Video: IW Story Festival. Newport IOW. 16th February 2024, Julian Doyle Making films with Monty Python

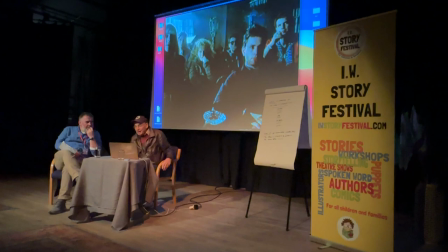Wait, by using a drug we call LV, but it has some unfortunate side effects.
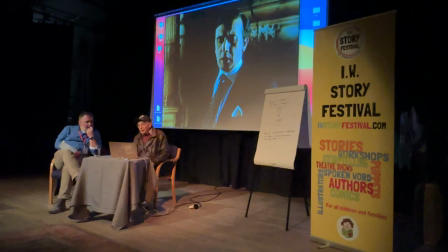The patients tend to hallucinate.
I've come in close to emphasise the image of a wide shot to close up, which emphasises the image. I've asked him to start to speak slowly. When you read something, you read dialogue as fast as you can.
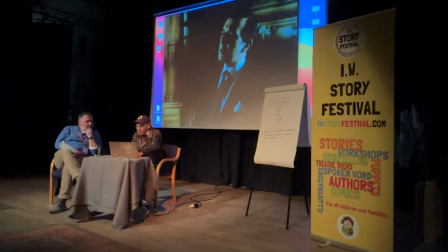He's delivering it slower to create a mystery.
She thought it was the morning after she went to sleep. In her head, she was still...
Okay, now, we're going to cut to scene 23, the interior Roman baths in Bath, today.
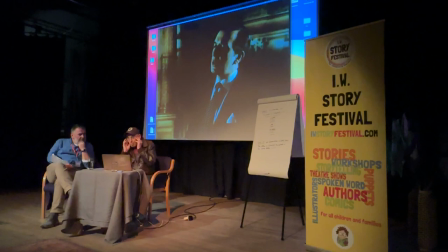The father is listening to a lecture in the Roman baths in Bath.
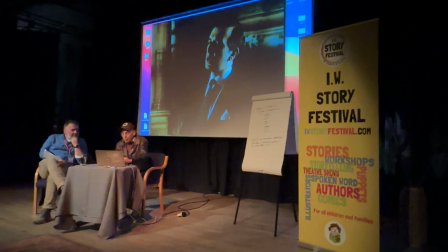Now, I want you to all picture that cut from here, from this man speaking, to the father listening to the Roman baths in Bath.
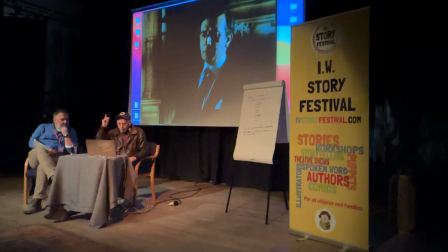Twelve years old. He couldn't get out of the fact that both her parents had been dead for over twenty years.
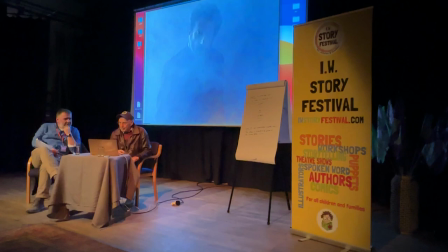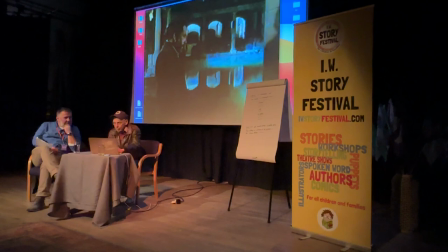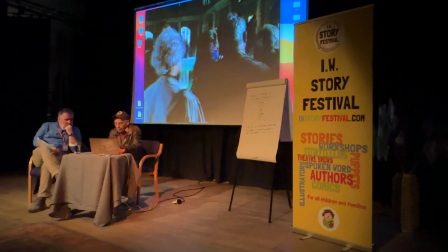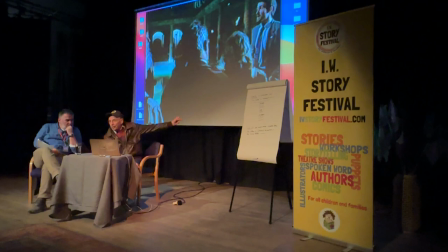And that's what you thought. You thought of that shot. You thought, man, listening to a lecture in a Roman bath in Bath. You do that, you've got no film. It's all boring from then on. You cannot do what it says at the front of the script and write, you know, this is the Roman Bar's bath.
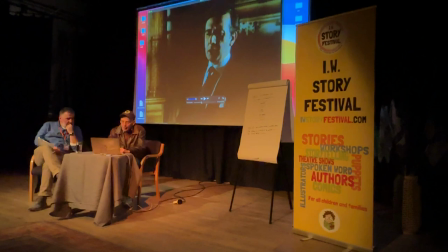So what do we do? We go, if you saw, we see nothing, first of all.
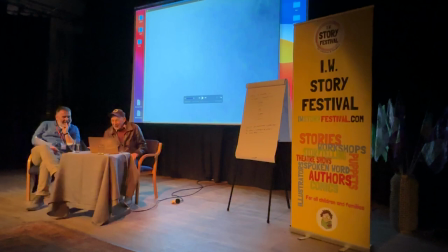So nothing. Smoke. In fact, it's very funny because we've got two smoke machines. Where the smoke is coming from, don't really know. But when I went to the bath, there was a little steam coming off the water. So, right, do hit it with two things, so we've got interest in the audience.
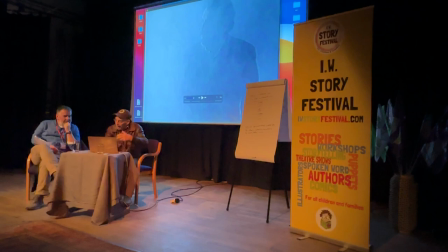What's going on? Oh, it's the father, okay. Now we have another piece of it.
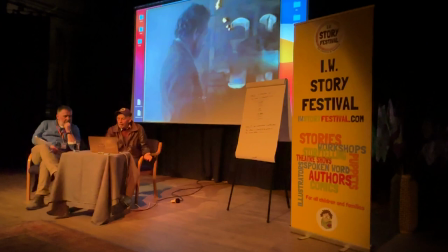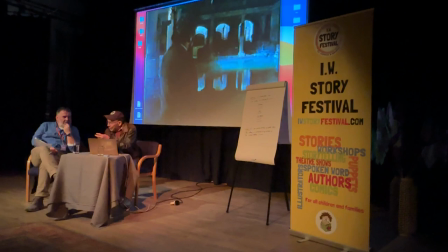It's in the Roman Basin bar, okay, we're dragging out the information bit by bit because the film keeps giving you so much information quickly that we have to do it.
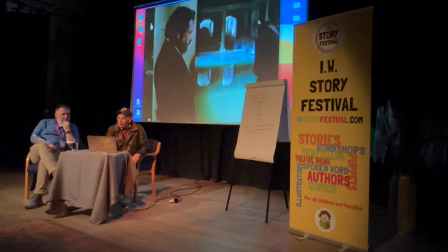And then they were slowly knocked by marches, which eventually combined with occupational daybreak for the preceding generations in this area,
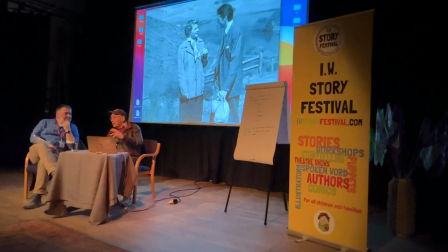all eventually rising up to reach a level very similar to the roof.
So that's it. That's all I wanted to say, but I've got 10 to 15 seconds of interesting material. Whereas if I've cut to duck-father Jerome Barley Bard, listening to the lecture, boring.
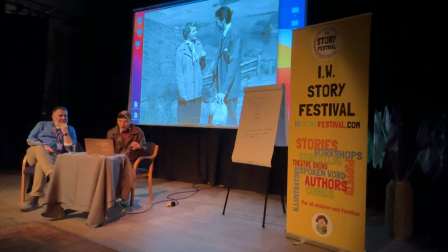Boring. Okay, here's another place with literature. You cannot do this in literature. These two are out walking. He says, do you want lunch? Let's have lunch. what is the most romantic word in the world or the least romantic liverwurst
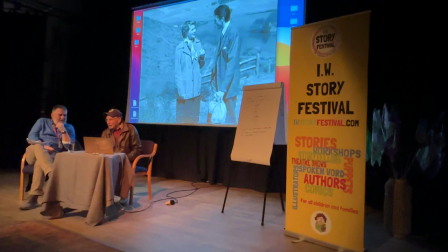liverwurst must be the most unromantic word in the English language he says what do you want liverwurst something on liverwurst and she says liverwurst and at that moment they are in love on the word liverwurst
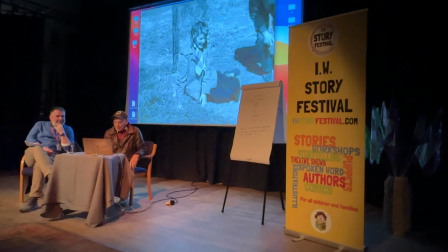Oh, not at all. Here. No, I'm perfect. Come on. But I've usually got to keep this here alone.
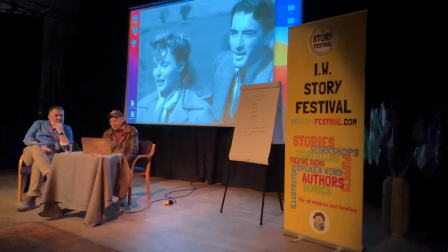Oh, it doesn't sound like much fun. I haven't got any more fun, as you call it. Oh, isn't this beautiful?
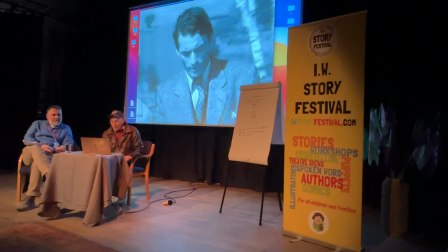Perfect. Oh, lunch, lunch. What do you have? Ham or liverwurst? Liverwurst.